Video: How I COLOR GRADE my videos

Color grading is not really linear, and it's not like once your correction is done, you don't go back. You should always keep going back and forth to find the right shadows and darkness based on what changes you do afterwards, so that you always have like a clearer picture and you're getting to the final goal. So once you've done this process, we head on to the color wheels.
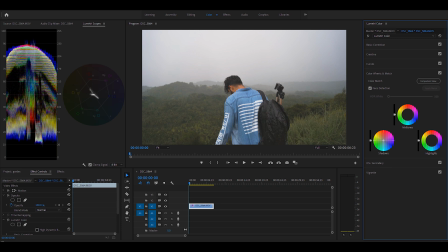8:35 And color wheels is a really interesting tool to add the tone that a larger field to it. So basically the warms or the blues, or how your shadows and how your highlights are gonna be. So tweaking the tones over here makes a big difference or to the overall color of the image.
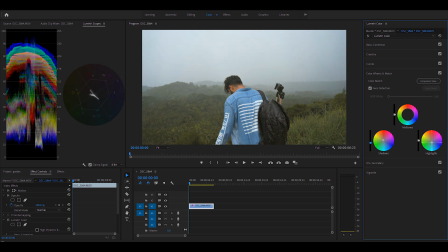8:54 In this particular shot, I'm looking at it to be very moody, so I'm going to pull the highlights, the shadows and the midtones to the blue of the wheel. The vertical sliders help you decrease or increase the luma of the said tone,
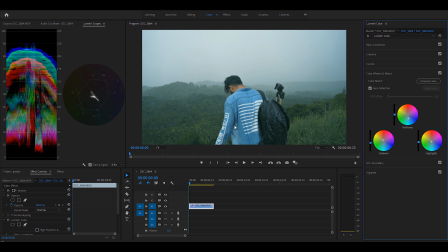9:13 so you can bring down the shadows or increase the brightness of the shadows and so on. Keep in mind that when you're using the color wheels, you tend to destroy the skin tones. And HSL secondary is a really good tool to sort of mask out the particular tone of the skin and bring it back to the way it was,
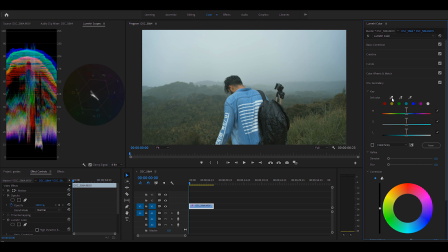9:34 or to have a rather better look to your skin. So you can start by using the eyedropper, selecting the tone of your skin, and then you can enable the mask so that you see what you're working with.
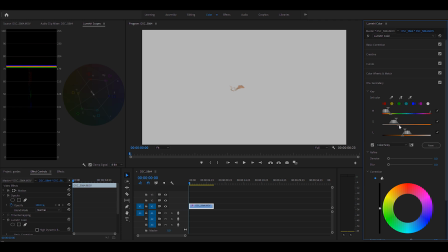9:46 Using the sliders, fine tune it to completely mask out the skin. And once you have a good selection, you can use the denoise and blur to do a considerable amount so that you get rid of the artifacts and you have a smoother selection of your skin.
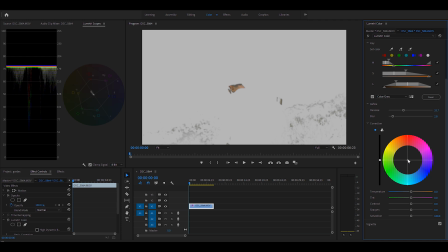10:02 The next step is to correct it by taking Vectorscope's reference and bringing the colors back to the skin tone line. I usually only use the single color wheel, but you can also use the tricolor, so you can fine tune the highlights and shadows as well, but that is up to your preference. One important feature of the Lumetri panel is that you can have multiple instances of the effect so that you can further
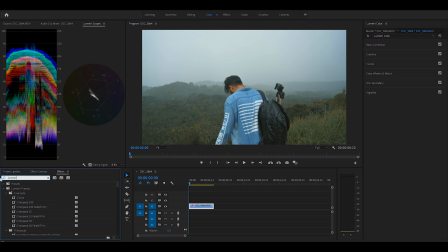10:27 kind of fine tune every aspect of the color in your shot. So for example, I'm gonna make an instance of Lumetri and just use the HSL secondary to mask out my shirt and sort of bring it to a color tone that matches with the background.
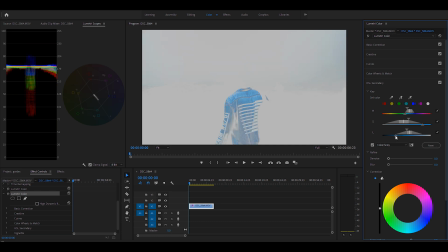10:44 Right now, as of now, it looks a little out of place, the blue, so I'm going to fix it to bring it back to what I think is a more cohesive color scheme.
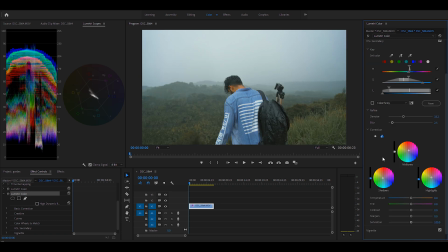10:55 So I'm gonna finally add another layer of Lumetri so that I use the S curve and bring a little more depth to the shot.
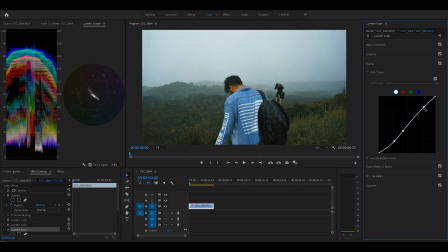11:03 Bringing up the black level on new layer of Lumetri kind of adds a bit of the faded film effect.
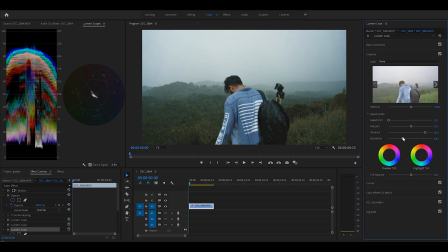11:12 So this next step is really additional and you can only do it to stylize your look even more. And generally people use the Black Pro Mist filters to add this sort of a vintage and this bleeding effect, sort of what we usually call as bloom as well. So I generally do it for some of my shots and I will show you the process for that as well.
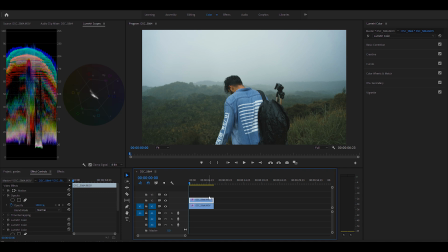11:36 So essentially you make another copy of the video and add a Luma key and fine tune the Luma key so you filter out only the highlights in the shot.
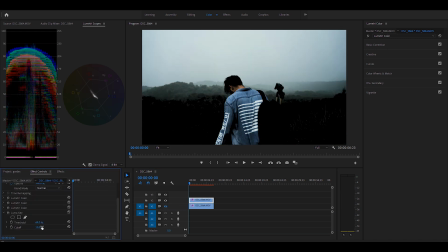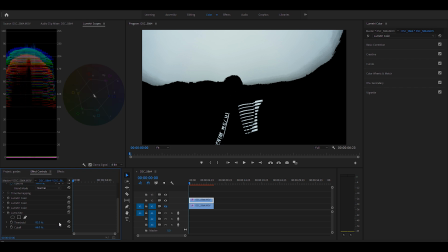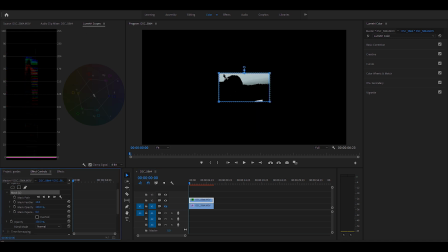12:05 Since in this particular shot even the shirt has a bit of highlight, so I'm gonna mask out only the sky and ignore the details of the shirt.